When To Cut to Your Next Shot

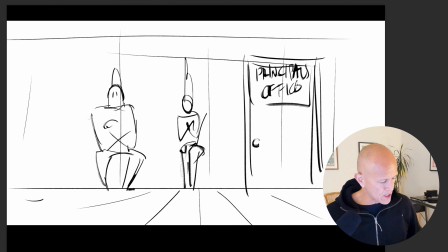492s
I thought, okay, if I can do that based off of something like this, and actually one way of just testing out the idea is if we went really tight on this shot.
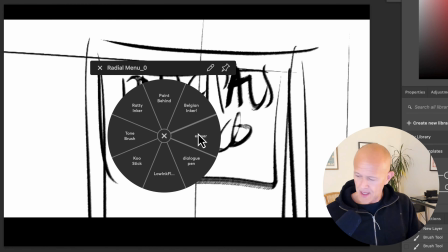500s
I have to make this really big like that. I want to highlight this idea of the office first, and we can't read the writing now because it's pretty horrible, so we'll make part of it better.
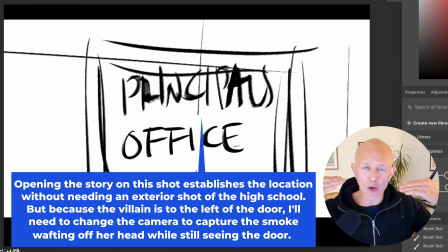509s
And here's that shot here. And then I want to go to the smoke on the scalp to show there's a character that's been injured and hurt, and then reveal them together.
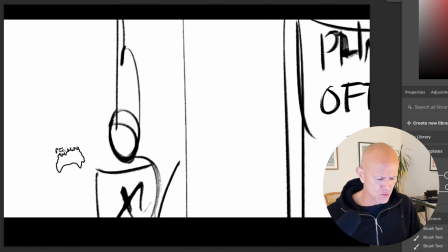517s
And so obviously I can pan along here and reveal her, and then I can reveal him.
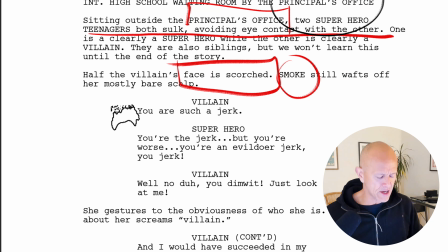521s
And I also know that they have lines where she says, "You're such a jerk," and he says this too.
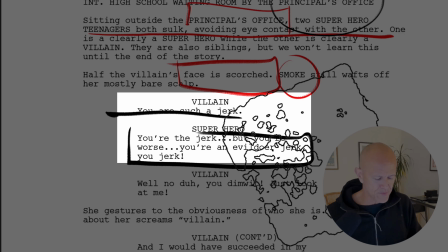527s
So there's a term I call the chess move.
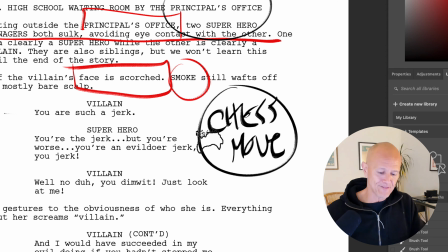532s
And it's really very similar to the game of chess, where I don't play, by the way, but where great players are constantly thinking down the line as they're looking at the board, trying to figure out, I'm not sure, 5, 10 moves down the road. Maybe they think even further, but they're constantly thinking down the line of where they need to be to win.
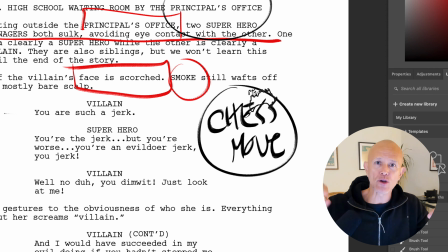552s
Same thing as when you're driving your car down the road and you're seeing oncoming traffic. You're always scanning down the road so you're prepared for anything that may happen. Same thing in boarding. As I'm doing these pages and I'm thinking about it and I'm visualizing in my head, maybe I'm doing thumbnails,
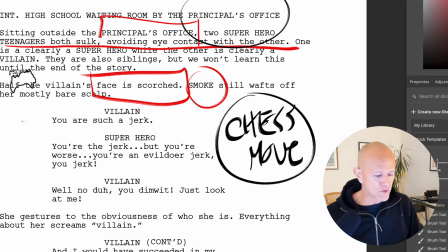568s
I know that at a certain point, I got to reveal both of them sitting side by side right here.
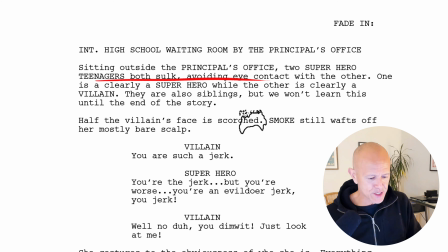573s
They're side by side. I need to show that her head is scorched, and I need to show the principal's office.
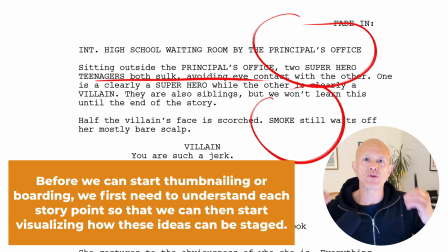579s
I can't show all those things at the same time because then we're not telling the audience where we want them to look at any particular time.
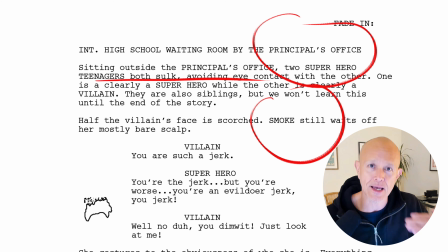586s
I want to guide the experience of the audience to look exactly where I want them to look. So what I decided to
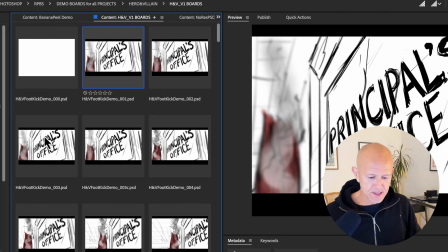592s
do is start off with a shot like this very shot where we're on the window,
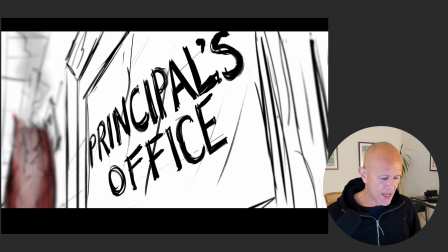597s
we're actually on the glass of the principal's office, and we have this smoldering smoke in the background, but everything is thrown off into soft focus. You're not really seeing it, but it draws the eye over there. But by that point, hopefully, we will have seen enough of this location to see, oh, principal's office.
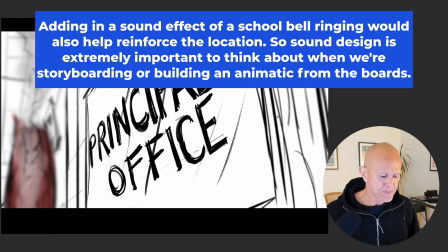616s
Okay, I know where that is. I already know by reading this, the location. And so by doing that, I fulfilled that story point already.
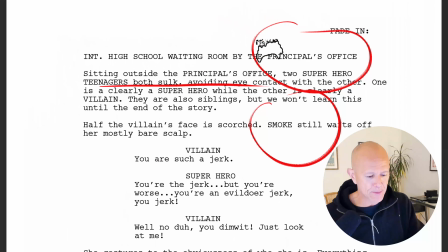624s
That first point is done. I've established the principal's office. I can check that off. That's the first story point, number one. So the next part is I need to show the superhero kids both sulking, avoiding eye contact.
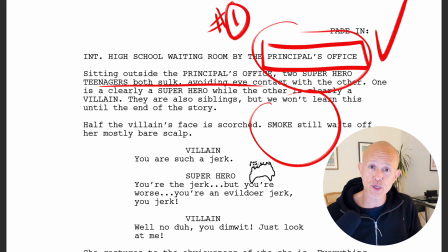636s
I've got to show the smoke and the kid's head that's been torched. So my feeling is I'm doing it a bit reverse. Even though I wrote it in one direction, I'm reorganizing it because I want to tell the story slightly differently. I think it's more focused. So in order to tell that next story point, which is half the villain's face is scorched,
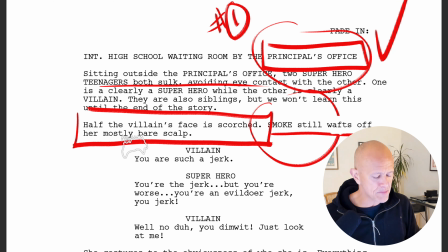653s
smoke still wafts off her mostly bare scalp, I am going to do that in this shot.
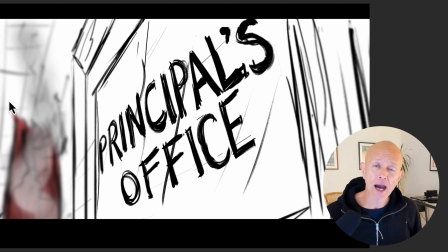658s
And so with the cutting guideline, which I haven't even laid out yet,
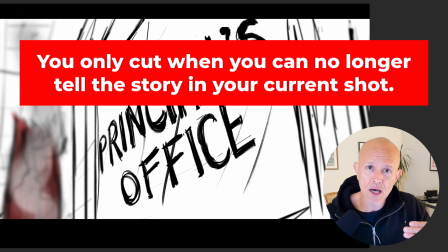662s
my cutting guideline is basically you only cut when you can no longer tell the story in your current shot,
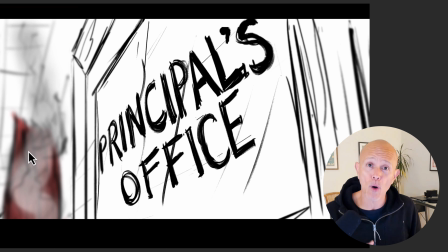669s
which means if I can tell that next part in the shot, then I don't have a need to cut. This is a general guideline, by the way. In this case, I have the smoldering scalp in the background,
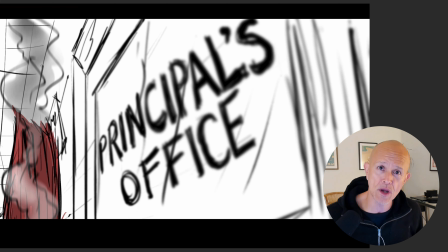679s
and I know I can tell that next piece of story if I have the camera move over and follow the smoke. So the camera move and the rack focusing off of the principal's office to this
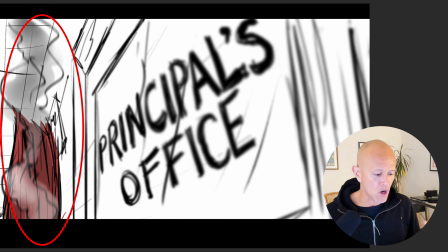690s
is a motivated camera move because the audience is starting to see something in the background like, hey, what is moving in that?
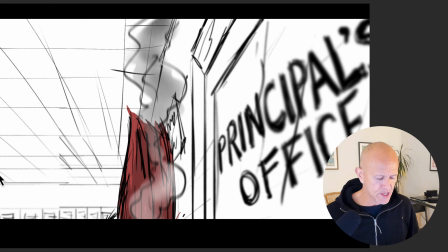695s
Oh, let's take a look. So the camera sees it and then moves over. And so now we're seeing smoldering head and we're seeing this big shock of red hair. So we're not yet revealing her. And I love doing reveals, as I mentioned earlier on. And so I thought this would be a fun way to reveal her in the shot and tell the story.
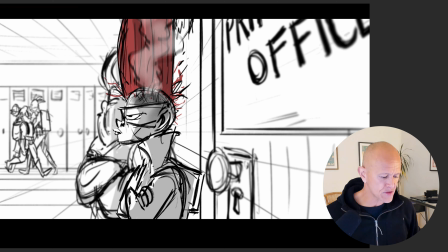712s
So now we pan down to her. In the background, we have students moving there. So it's, again, selling the idea that we're in a high school. We see two characters sitting right here in this shot. I'm going back and forth just to show you the smoldering part. And I have her brother here sitting in the next to her, but we don't see him very clearly.
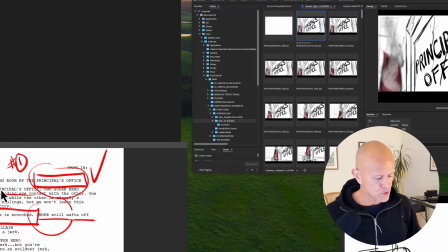729s
And so the entire story point of this one shot is to show her face is scorched and smoke is still coming off her head.
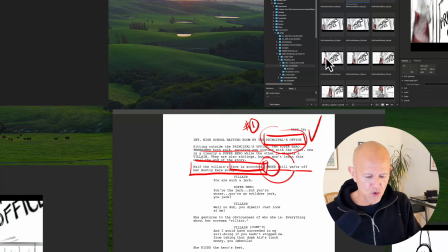736s
So that's the story point right here in this shot.